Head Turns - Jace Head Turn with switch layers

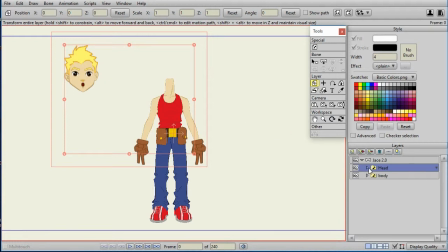8:21 I'm not actually going to drag the head over yet. What I'm going to do is I'm going to open that up and go to the front view, and I'm going to click on the set origin and then what I will do is click underneath the chin.
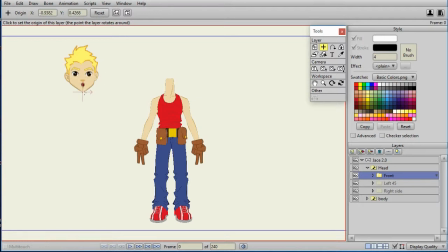8:39 That's because as I rotate the head left and right, I'd like it to rotate around that chin. So I'm then going to click on the layer, the transform layer, and move it so that it's positioned on the body appropriately. I'm going to then do the same thing for the left 45
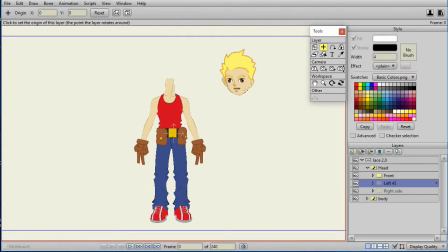and the right side. Now, notice as I set the origin to the right side, I'm going to set it where basically his spinal column would connect, you know, where his neck attaches.
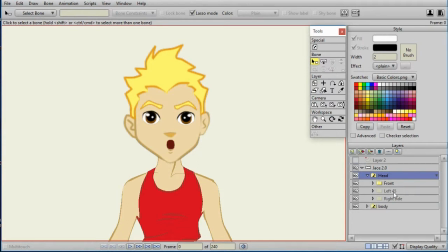9:13 Now, the next thing that I want to do is make sure that all the heads are sized and lined properly. And to do that, I might want to have a reference layer. And so I create a vector layer, layer 2, that has lines on it through the center and the tops and bottom of the head.
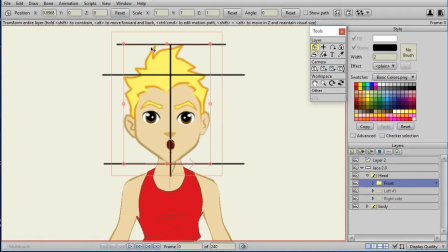9:30 Now for the Jace character, the very top of his hair is a nice reference, so I added a line there to help with the sizing of the head. So now I can just go to the head layer and switch between the different views and see what it looks like.
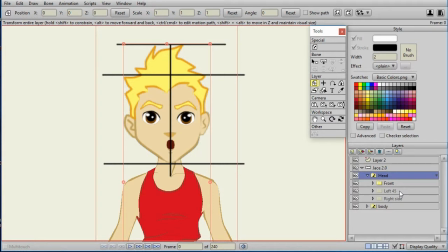9:50 The next thing I'm going to do is duplicate both the left 45 and the right side view, so that I've got left and right views to the three-quarter and side. Now, let's take a look at the right 45. Jace, in the original characters, they called them 45.
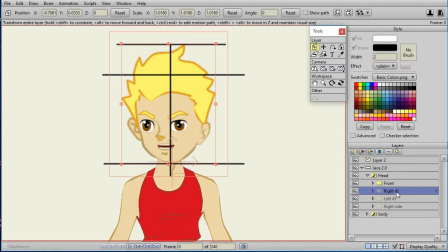10:09 I like the 3-4 for 3-4, but I'm just going to leave it as 45 because that's what was originally there. But an interesting point that I want to show is, now that I've got the head where I like it, I want to change the origin just a little bit.
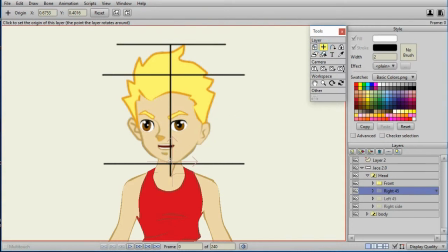10:23 So I'm going to click on that origin, set the origin, and put it right at that intersection. What that allows me to do now is, as you see, this right 45 is a duplicate of left 45. I could have used reference layers, but I just went ahead and did a duplicate.
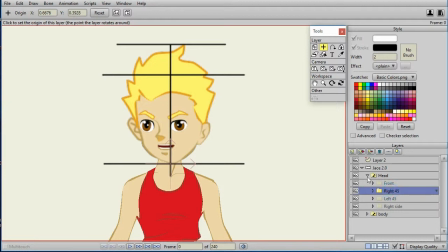10:40 Now what I'm going to do is I'm going to flip this layer right here. Flipped it horizontally. So now we have a right and left facing Jay's character. I'll do the same kind of thing with the right side and then organize the layers appropriately.
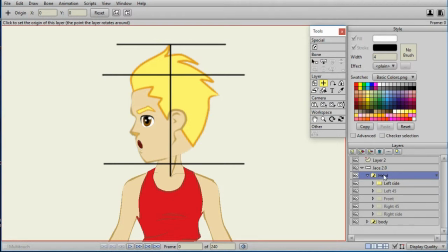11:00 So now we have a switch layer that controls a view that's left side, left 45, front, right 45, and right. Now, if you'll note, if I go from front to the 45 degree angles, you'll see he starts looking down.
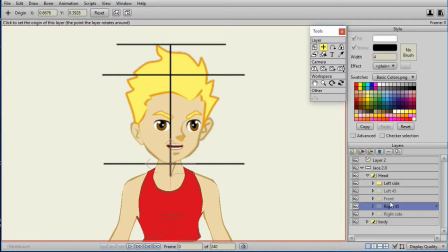11:19 Now, what this means is that Jace, when he was originally constructed, was not designed for a horizontal head turn. So we've got some choices that we need to make. I could make the front turn down as it goes left or right,
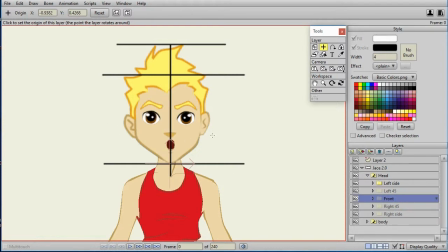11:38 but that's kind of the opposite of normal animation in the head turn. It's usually lowest in the middle, so I could actually take the front view and modify it so he's looking down a little bit, or another alternative is the one that I chose to do,
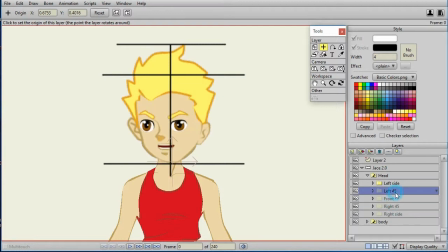11:55 which is to modify the right and the left views so that they match more closely the front. So my head turn is going to go from one 45 to the other 45, passing through the front view, and I want it to look smooth.
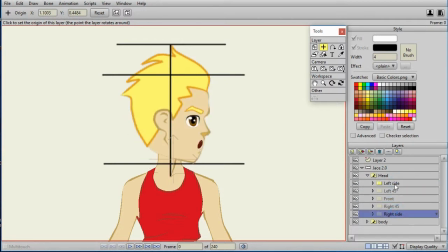12:11 For the left and the right side, I'm not going to actually have the head turn smoothly there because usually the head doesn't just smoothly turn all the way from the 45 to the left or right side.